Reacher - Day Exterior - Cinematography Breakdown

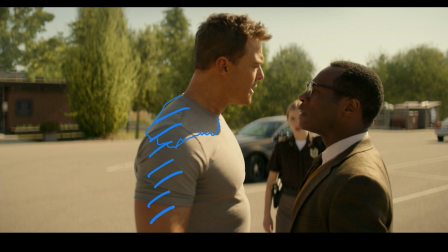20:37 The sun is quite low in this shot. If we then compare to this shot, we see that the shadow line is completely different.
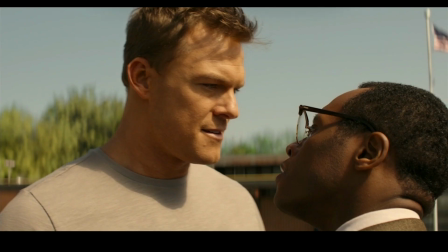20:47 We have a well-defined shadow, but it is ending just kind of around his clavicle area just here. We can also see another little tell, and that is his hair. We're getting shadows from his hair cast across his forehead just there, and his hair's coming out like this. So the sun clearly, we can kind of see it from the light that I've got up there, but it's super soft.
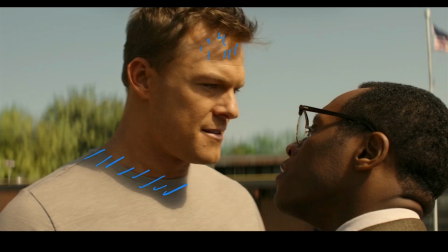21:09 It's playing much more like midday than it was in the previous shot, and it's also been softened quite considerably. So the push of light that we're getting, because if we're saying it's top here, we're going to have to wrap it down a little bit and make it a little bit softer on the skin.
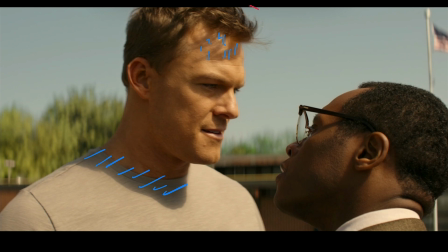21:24 We're having, say, a diffusion frame. Not super heavy. When I'm talking about diffusion for this kind of stuff, I'm not talking about your 1 stops, your 2 stops. This is maybe half a stop. I'd say probably less. I'd say if I was going for this, I'd be using quite a fine silk, just something that will help to blend it into some of the bounce that I'm doing, but not take away from that directionality.
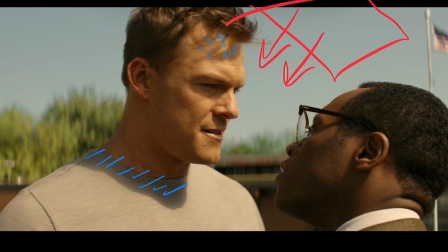21:50 So we still want it to feel like it is a bright sunny day. We don't want to take him so far down, reduce the level so much that he feels like he's under the shadow of a tree. I'd want it to feel a little bit softer in the close-ups, still have that directionality, but also then give me the control and the interest in the face to not completely obscure everything with really hard shadows. And if this was super direct, no diffusion, no bounce, you would probably find that these lines
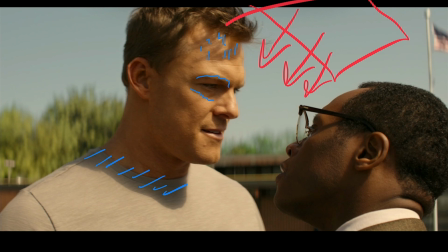22:24 around his eyes were just a bit ugly and hard to see what's happening in his eye sockets. He's got a relatively pronounced brow, and that's going to hide his eyes a bit because he's always got his eyes quite closed.
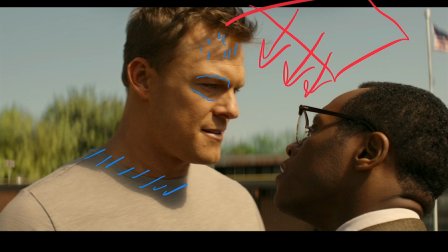22:37 We do need a little bit in there to get some emoting happening with the character. Shadow all down side of his face. We're getting shadow from glasses just here, shadow from his ear. So we do see that it is much toppier if it's managing.
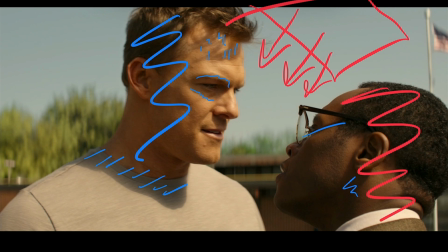22:51 He's got his head on the side, but it's managing to get onto the side of his head just there. In the previous shot, there's no way that it would be doing that.
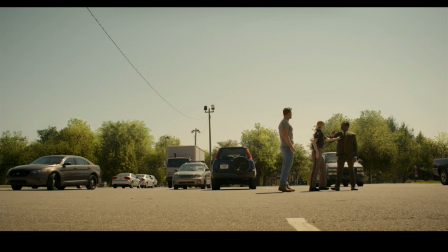22:58 It'd just be really sidey coming in. Going back into a wide, we see this sort of tallies with everything that we've just said. The sun is coming from this direction. We're getting shadows on the floor for each of them and for the cars. It fits with what we've been talking about, but we can clearly see the entire side in shadow just there. Jumping over to this shot, earlier I mentioned the lensing that they're using on this, and it's something which I'm trying to dig around and find out more about, but the lens has a very particular characteristic, and I assume that it's the lens and not any filtration that they're using, although it would be possible to have some of this with filtration.
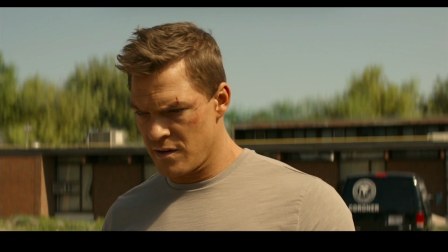23:35 It's a very streaky looking out of focus bokeh that they've got going on, so it feels like it's got a sort of vertical vibe to it, and we see it on shots like this where we are quite close and we have a big out of focus area in the background.
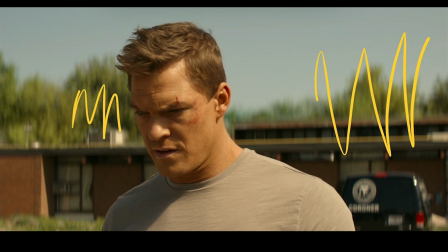23:52 All of the trees are kind of smeary. When we get into the night shots, we'll see another take on this with the headlights and the way that things streak and bloom and flare. It's an interesting characteristic that they got going on with this.
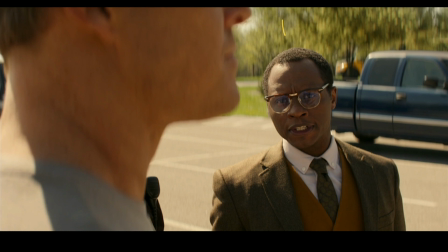24:07 You are getting a little bit of that in this shot also. You can see kind of that streaky, almost like the vintage Lomo lenses where they have that sort of slightly warped, stretched circular bokeh. Really, really interesting vibe for that.
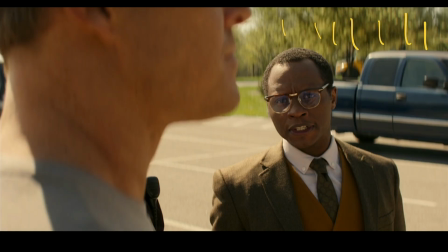24:22 And also, I'm going to call it out, the shadows on our detective's face just here are super hard compared to what we had on Jack a moment ago. So he's getting a much, much harder light, and we can see even the shadows of individual hairs playing on his head just there. Where Jack did have the shadows of his hair, it just felt like the ratio between the highlight that was hitting and casting that shadow and the shadow itself was much lower. Here the contrast ratio feels like it's much higher between those two. So interesting just to call out as we see it.
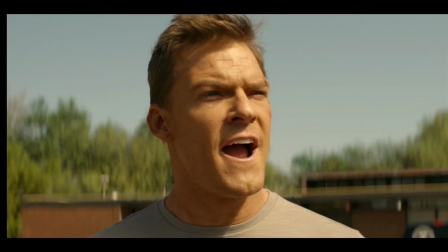24:59 Immediately jumping between those two shots, admittedly, they're in a different position.
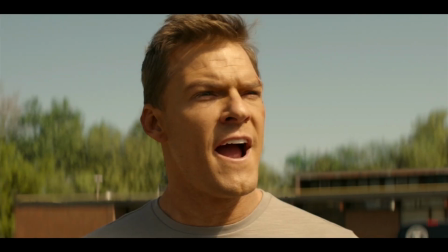25:04 Jack's going to be getting the light in a different way. But the way that the light looks on his face just there compared to this, where we have a softer, more frontal vibe, and everything just feels like it's been toned down a little bit. In the wide shot, I would say that Jack is getting the same kind of light that he's getting.
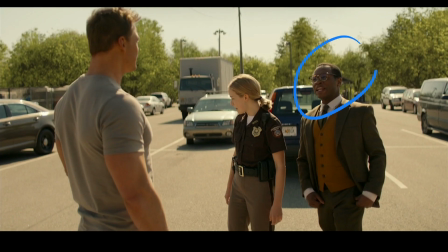25:21 So we see a super pronounced highlight all down the side just there. If we cut into that, I think that it would feel a little bit more hard, a little bit more direct than we're getting in the close-ups where they've finessed everything.
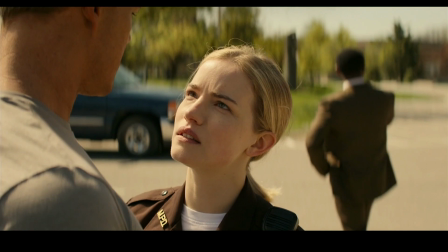25:35 I might be going crazy, but it feels like she is getting a much softer light now. All of this area is illuminated, but it's not hard. She is looking up, you know, she's quite close to him. She's looking up and she's shorter.
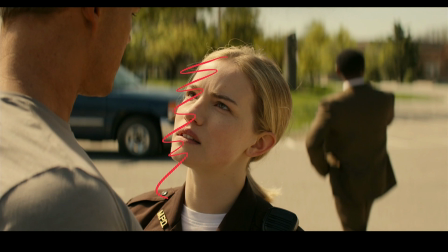25:53 So maybe that's the reason. But to me, it feels like the ratio between shadow and fill just here and the way that the light is wrapping around, she's been diffused. She's got a bit more fill light coming in. I would say that probably even a bounce in there just to give a little bit of return to her.
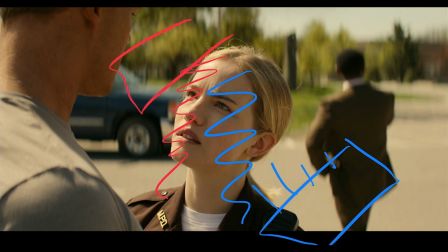26:13 And then on this side, I think something diffusing so that everything that's falling on her just there, that's a horrible drawing, is feeling much softer. That would go to character a little bit as well, because at this point she's being the calm voice of reason.
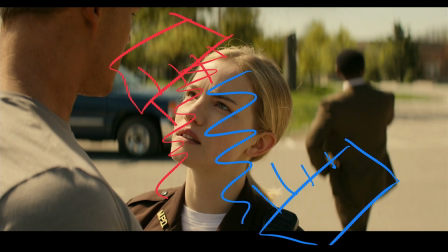26:29 She's trying to quell everyone's anger a little bit, so she's getting that softer light, and it's feeling like she's a little bit more angelic and reasonable than perhaps either of those other two have been. Looking here at the town centre, we're just coming out of the town hall.
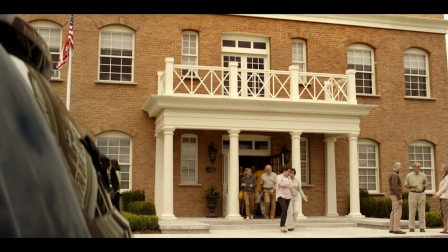26:44 We can see that it's an overcast day, so one would expect everything to feel really soft, and it does. Got a bit of push of light coming from the right hand side of frame just here. That is lighting everyone.
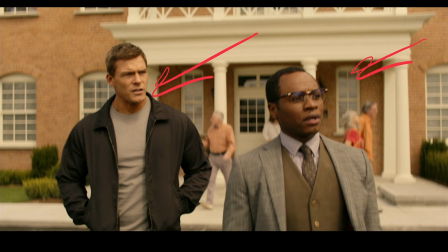26:57 It's a long shot that this plays out in, so I don't think they're particularly doing anything. You might find someone's walking with a bounce or something like that, but nothing big's going to be going on during this scene. As they progress through the scene, we get a slightly more sunlit look, more directional, more in line with the things that we've been talking about.
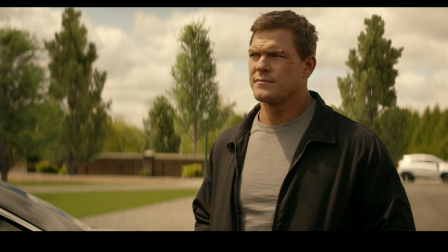27:15 Jack definitely is getting a harder light just here. We're seeing a little bit more pronounced shadowing under his nose and jaw just there. So all of this is feeling a little bit more like it's direct sunlight and it's just coming through a little bit of cloud,
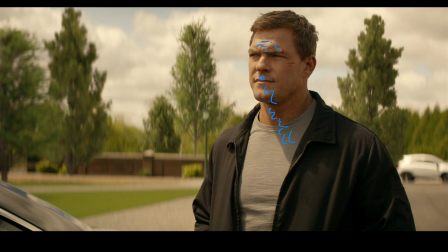27:35 and that's where the diffusion's coming in from. But the ratio between the two sides isn't huge. It's not like we've got a massive downside. And I have to say, actually, outside of the night scenes, I haven't noticed the day scenes trying to give a really dense shadow look. I know that a lot of shows will bring in lots of negative and really play the downside hard, but because of the way they're doing this, almost every single scene that they have outside,
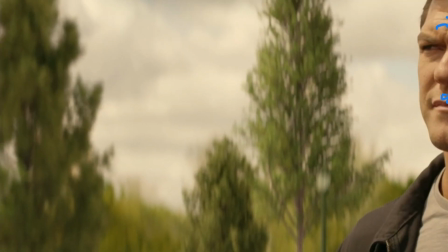27:59 a character will start off on one side of the frame and they'll just be there and they'll be talking to someone over here, and then partway through the scene they will switch places and the one character will pass the other and then turn around. The way they're playing things out, I think it would be much harder to work in that way where you're getting lots of dense shadows, because it's almost like they're doing it in a very organic way to make things feel a certain way from the directing and from the way the characters are interacting. And having that, we're always standing by the side of a building and we're always having a downside or always under an overhang or a tree, or we're just shaping people off for no reason, it would probably feel less natural in this particular setup and the way that they're staging things.